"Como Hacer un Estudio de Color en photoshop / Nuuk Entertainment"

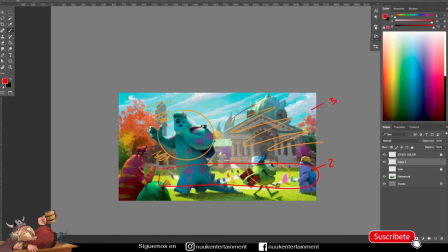[8:19]
Esto de acá está en un tercer plano. Y estos dos personajes están en un primer plano, ¿sí?
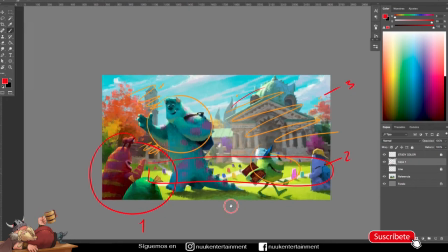[8:26]
Entonces, si se fijan,
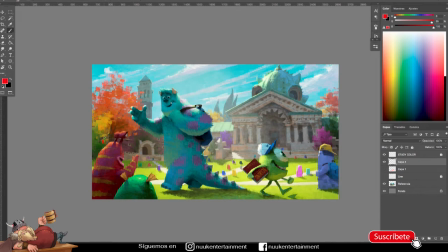[8:30]
podemos analizar de que estos personajes pueden ser un poquito más saturados. Como esos están en segundo plano, pues no hay cierta diferencia, pero podemos notar de que ellos son los que están en cámara, están llamando la atención.
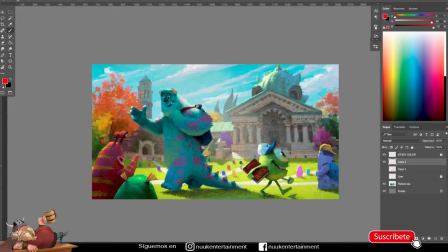[8:46]
No es necesario que los personajes miren siempre la cámara, porque esa es la idea, ¿no? Siempre hay que variar de que se cuente una historia. Entonces estos dos están caminando, están en sentido diferentes, opuestos, y eso también hace de que hay una tensión
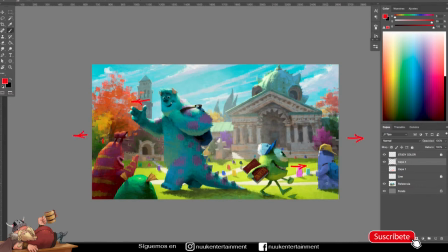[9:07]
en cada dirección, pero eso hace que yo vea los dos lados inconscientemente. Siempre esta intención hace que yo vea esto y automáticamente vea esto y esto. Significa que hay movimiento. ¿Listo? Entonces hay cierto movimiento porque los personajes están caminando.
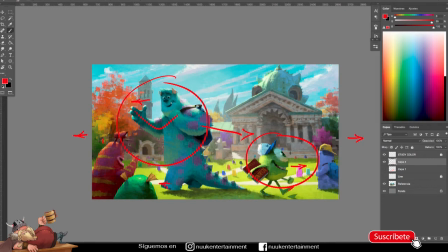[9:27]
¿Listo? Y eso ayuda mucho al recorrido del ojo.
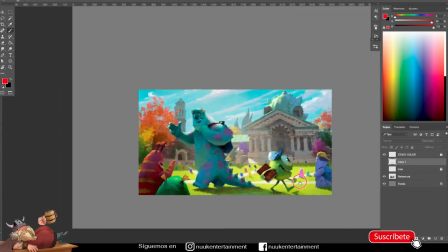[9:33]
Entonces uno no se cansa al ver este personaje, ni este, ni el escenario.
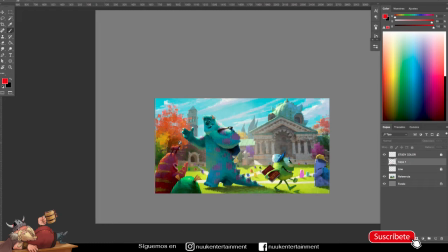[9:40]
Y el color me está comunicando, me está transmitiendo que es algo
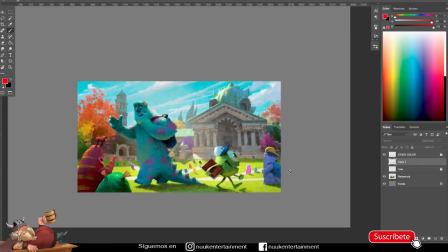[9:46]
maravilloso, que es un día espectacular, como el primer día de universidad. Entonces, muy épico. ¿Sí? Entonces, siempre tengan en cuenta que el color es necesariamente importante porque hace que las cosas tengan más protagonismo
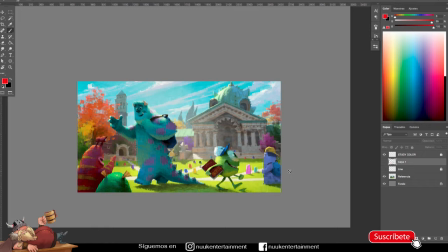[10:04]
y lo que hagamos como concept art tenga más predominancia.
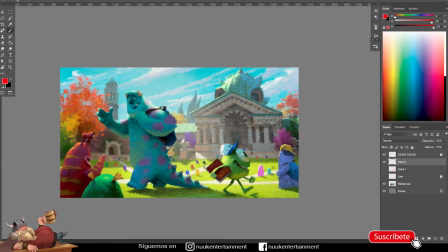[10:10]
También podemos decir de que el concept art, digamos para este tipo de películas,
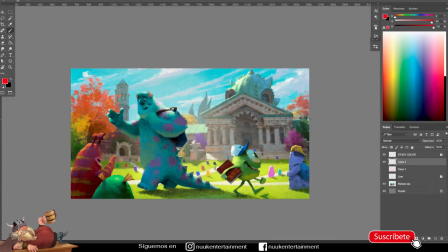[10:18]
simplemente es la idea previa. Antes de hacerse la película, tenían que hacer la idea de cómo iba a ser un monstruo, cómo iba a ser los personajes, cómo iba a ser la universidad y contar como esa historia fantástica antes de que pasaran a 3D, a 3D, perdón. Entonces, el artista conceptual tiene que crear la idea.
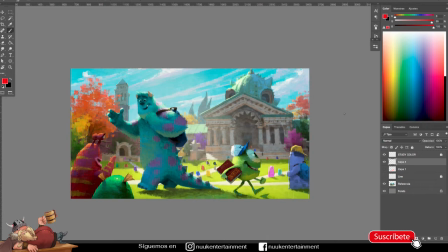[10:38]
No necesariamente tienen que crear el personaje estático, sino la idea es que cuenten una historia. Entonces, ya ustedes saben que la historia es que está pasando este personaje gigante, está saludando a los de acá, ellos están respondiendo, digamos acá hay una conexión de miradas,
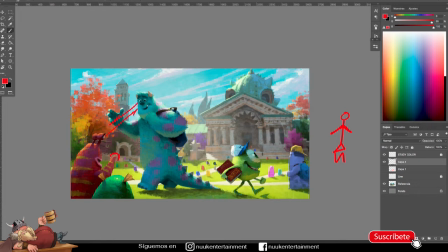[10:58]
está respondiendo el saludo y este personaje está pasando hacia allá feliz, como pueden ver todos están felices, porque es su primer día, ¿no? Y aquí tiene un libro, tienen la maleta, y eso es lo que indica que están dentro de algo universitario.
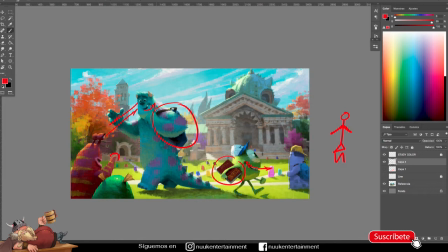[11:15]
Digamos, son conceptos básicos, es un análisis muy sencilla, pero tiene una lógica, ¿sí? Ustedes lo pueden entender. Recuerden que el cartoon es el significado de la simplicidad, es simplificar las cosas, ¿sí?
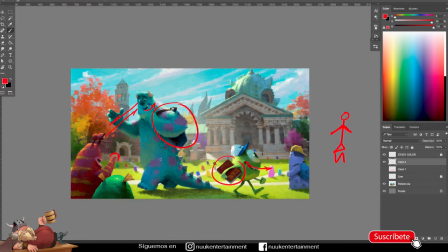[11:33]
Aquí no se enfocan tanto al detalle, a que tienen que ser, mejor dicho, qué brutalidad de escenario, pero digamos el color, las pinceladas, el impresionismo me están transmitiendo un universo completo en el mundo Pixar.
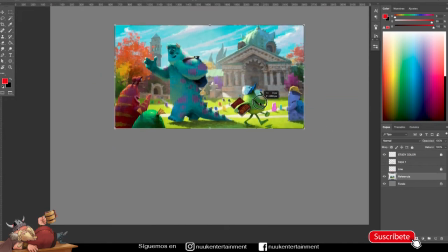[11:51]
Entonces, vamos a coger esta imagen. Vamos acá a subir un poquitico.
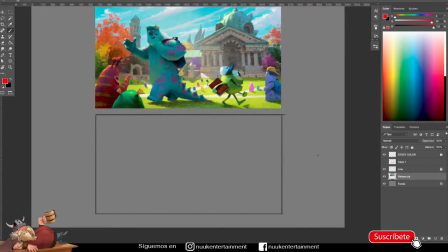[11:58]
Ya tengo aquí mi cuadrito, listo, mi rectángulo. Y vamos a hacer nuestro estudio.
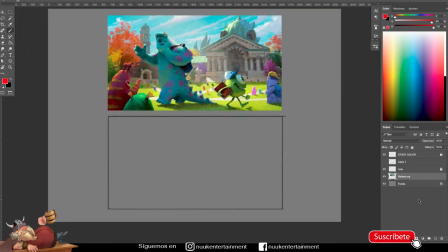[12:06]
Pero ojo, acá lo que vamos a hacer es que no vamos a copiar, ¿listo? No vamos a coger los tonos acá, sino vamos a tratar de hacerlo con nuestra barra de color. ¿Listo?